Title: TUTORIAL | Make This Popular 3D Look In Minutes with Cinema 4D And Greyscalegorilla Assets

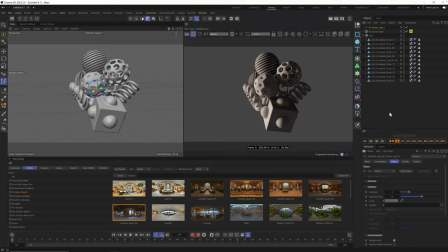8:19 I wanna do something a little bit darker for this one for now, but we could always change it a little bit later. All right, so already we got something looking better. What are the things that make Beautiful Renters beautiful? Well, it's lighting and it's materials and it's cameras. So what are we missing? Well, we got some lighting. Let's get our camera.
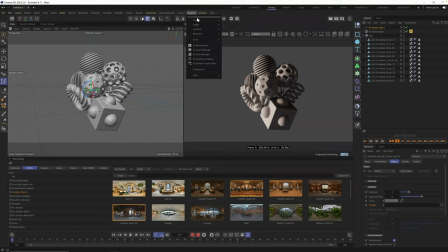8:36 To add a redshift camera, come on up here, grab your redshift menu, go down to cameras, click on standard. Now the standard camera is just gonna be a default 35 millimeter lens. I recommend you almost never use a 35 millimeter lens. Cameras are as important as lighting and materials when it comes to making a render look great.
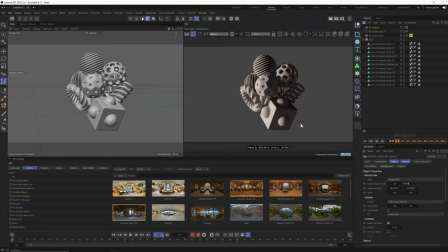8:55 Now for this scene, I want it to feel more like it's in a studio. And if I'm in a studio and I'm grabbing my camera, I'm grabbing something more like an 85 millimeter lens or maybe even like 110 millimeter lens, something like that. So I'm going to try something a little bit higher first. This will allow me to back up and flatten a little bit of this out.
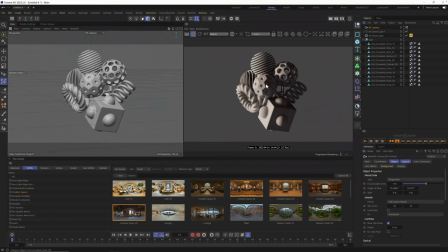9:13 And it also make this cube a little bit less obnoxiously large. In fact, I already want to make this cube a little bit smaller. Let's go ahead and grab it and let's just shrink it down. You can do it. There's no rules here. I mean, there's a few rules, but it's okay. We're being creative. I'm going to grab my dynamic place tool, push it up and I already love it.
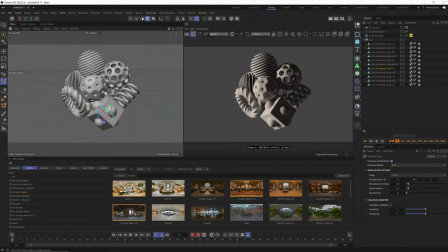9:33 I already love it, folks. Hopefully, whatever you're seeing, you're in love with too. You don't have to absolutely love, love it, but you should like it. You know what I mean? All right. What do we do from here? Well, we have a camera. We're going to set up depth of field.
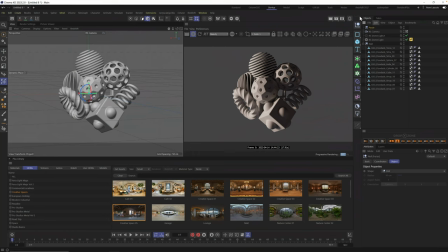9:46 I'm going to grab a null. I'm going to name this focus. All right. You've maybe seen me do this before I do it in almost every scene file. I'm going to drag this focus null into my redshift camera to tell my camera what to be in focus at all times.
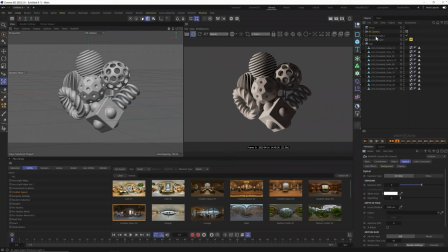10:00 In redshift, you go to your optical tab. And if you want to follow along with Octane or Arnold, we have tutorials to show you how to do this. Make sure you check it out on YouTube. Down here in object is where this focus null goes. I'm going to drag it in. I'm going to let go. And now wherever I put this focus is where my camera focuses.
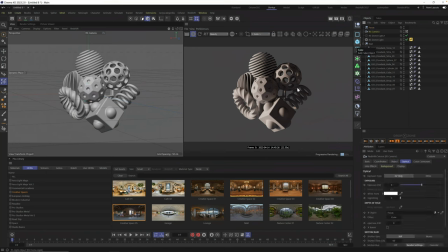10:19 And we're going to do that in just a second, but we're missing a critical element here to help make a beautiful render. Beautiful. What is that? It's the materials, folks. I could hear you out there. Some of you were saying it. So let's add some beautiful materials to this scene and we'll do our final tweaks.
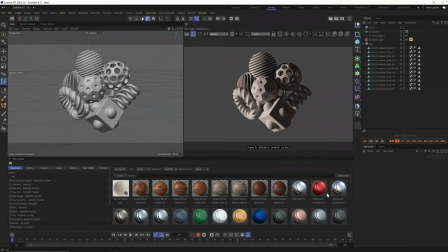10:34 We'll make this one a really fast one today. All right. Under materials, honestly, you can drag any material you want on here. It's your pile of doodads. You do what you want, but I'm going to show you some of my favorites that I've been playing with. First of all, are the polystyrene foam materials. These are brand new, and these are really beautiful, and they catch light.
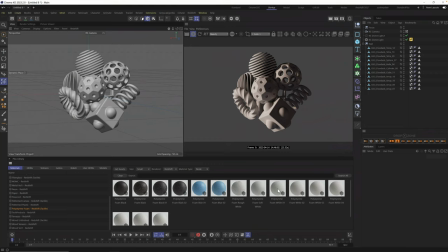10:53 Really, really awesome. So I'm just going to put this on, I don't know, let's call it this weird torus over here. And you'll see, not only does it add it here, it'll add it here in our object menu, and instantly it shows up right in our viewport.
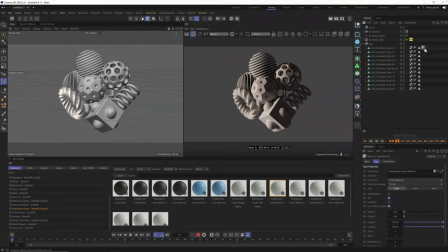11:08 Now, I think we got to scale this down a little bit. Anytime you want to scale any of your materials down, just select it here. And I usually just go to tiles and I double it. So by doubling the tiles, it's just scaling that material by two essentially, like shrinking it down and tiling it more. And that looks more like styrofoam as far as the scale of the scene goes.
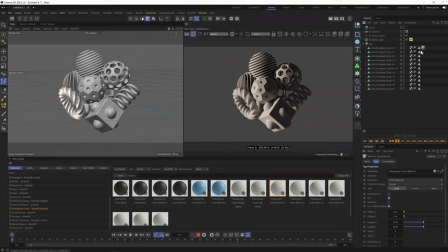11:28 We're not talking a ton about scale today, but scale is another one of those things that helps make beautiful renders beautiful. I'm telling you. All right. What else can we do? Let's grab one of these black ones just while we're at it. This is usually the process when I go a little crazy, I just start dragging stuff on and then we switch it if we don't like it.
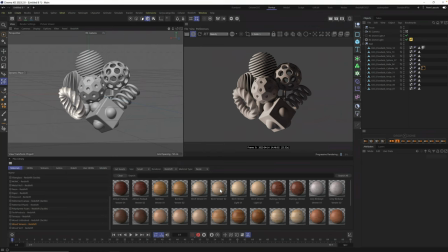11:46 All right, down here, I'm gonna go to our wood veneers and let's go ahead and make the cube wood and let's grab another one of these here and let's try this back, dude. What else?
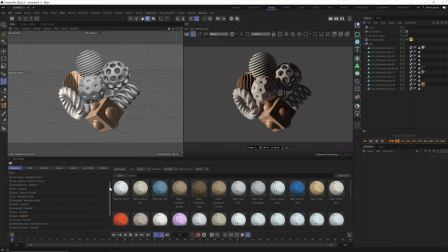12:01 Let's go with, these pattern plastics are good, highly recommend. These fiber glasses are cool.
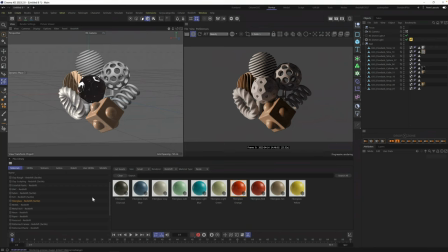12:06 This orange fiber glass is like one of my favorite new materials. Let's try that one. Colorful plastic.
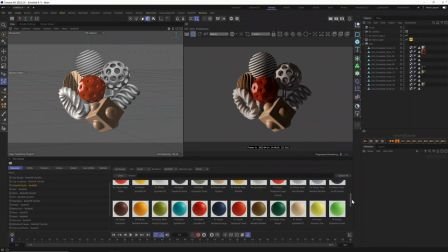12:12 All right, these are like designed for doodads. So if you're following along out there and you haven't downloaded the Colorful Plastic collection, it's in your hub. Don't forget, it's all right here. Just go to your Grayscale Gorilla Hub, you're all set.